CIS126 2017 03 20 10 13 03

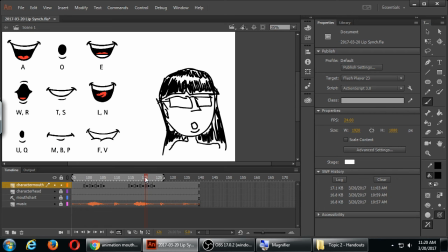3639s
So the more frames I draw, the more realistic it can be. Therefore, if I want unrealism, I don't want a lot of frames. If I want realism, I want a lot of frames. If I want non-realism, I want less frames.
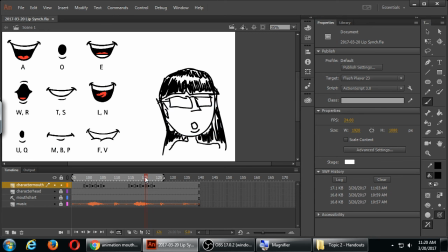3653s
The first version of Hey Ho was pretty unrealistic, only two shapes. The second version of Hey Ho, more realistic because I'm drawing more shapes. I'm going to play the whole thing again just to compare it.
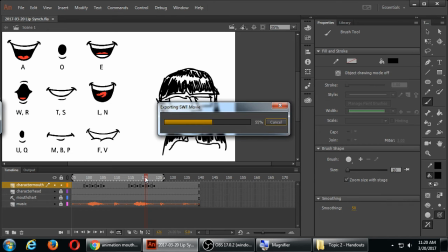3666s
So let's see how that looks.
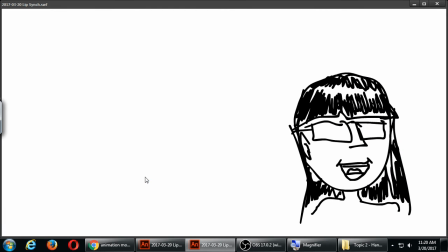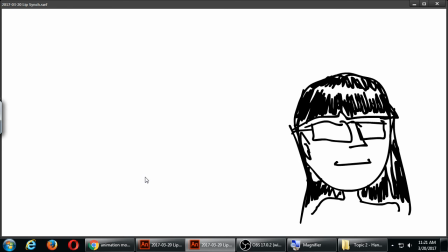3681s
So you should see it even without the sound. Two mouth shapes in the beginning was okay, but now as we're getting more practice, more mouth shapes on the let's go looks more realistic. So even without playing the sound, you can see the second set of movements better, more realistic.
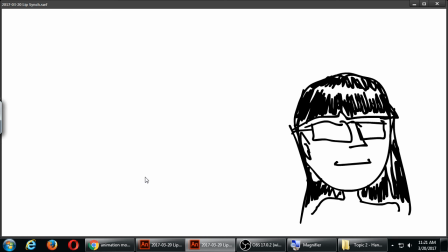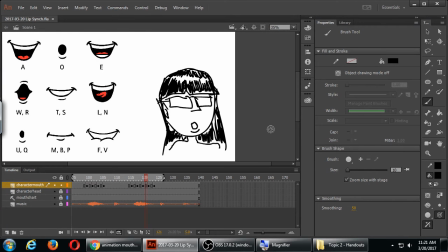So many of the basic things in an animation are actually very difficult. That walk cycle that we did as the first thing, the walk cycle is always very difficult.
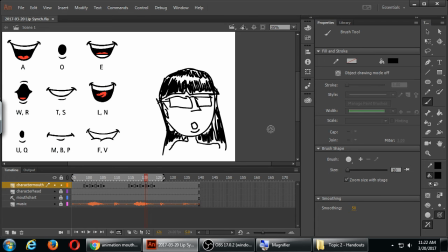3736s
Lip synchronization, this can be pretty difficult too. But based on mouth charts, you know, examples, that can really, really help you. And I've got a very cartoony character, so those mouths work. If I had a really realistic character, I'd have to have much more realistic mouth movements.
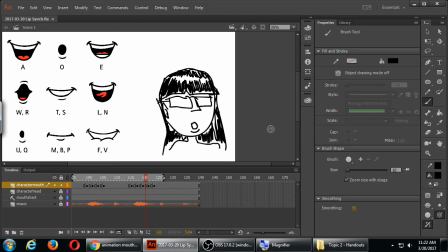3756s
But I think here, with this practice, let me say also, again, to remind you, more frames, more realistic.
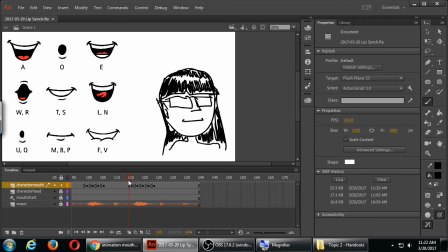3770s
There's the anticipation part of the 12 principles. Plain mouth, slightly changed mouth, nothing has really happened yet, then the mouth changes, but it doesn't change to the complete change. It's like a movement in between. There's the complete change.
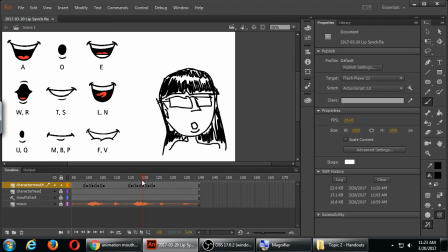3790s
There's the actual O with the lip. The mouth is going to go back to normal. Eventually the mouth is going to go back to normal, but before it went back to normal, I put in one more drawing, an O that's getting more closed. Plain mouth, changed mouth,
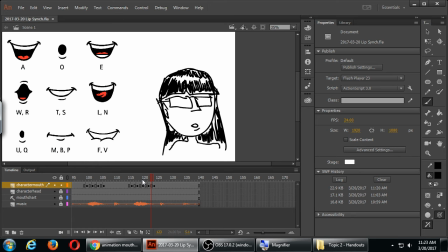3810s
opening mouth, fully open mouth, closed mouth, all of those frames to do a more realistic go.
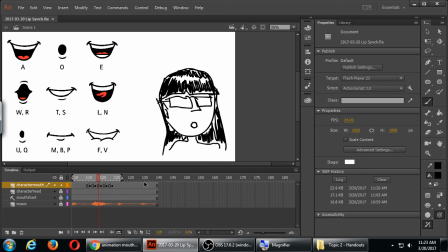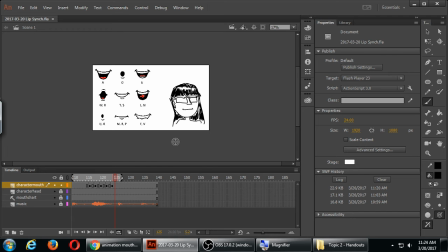Question.
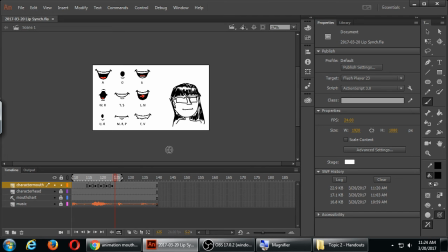Thank you.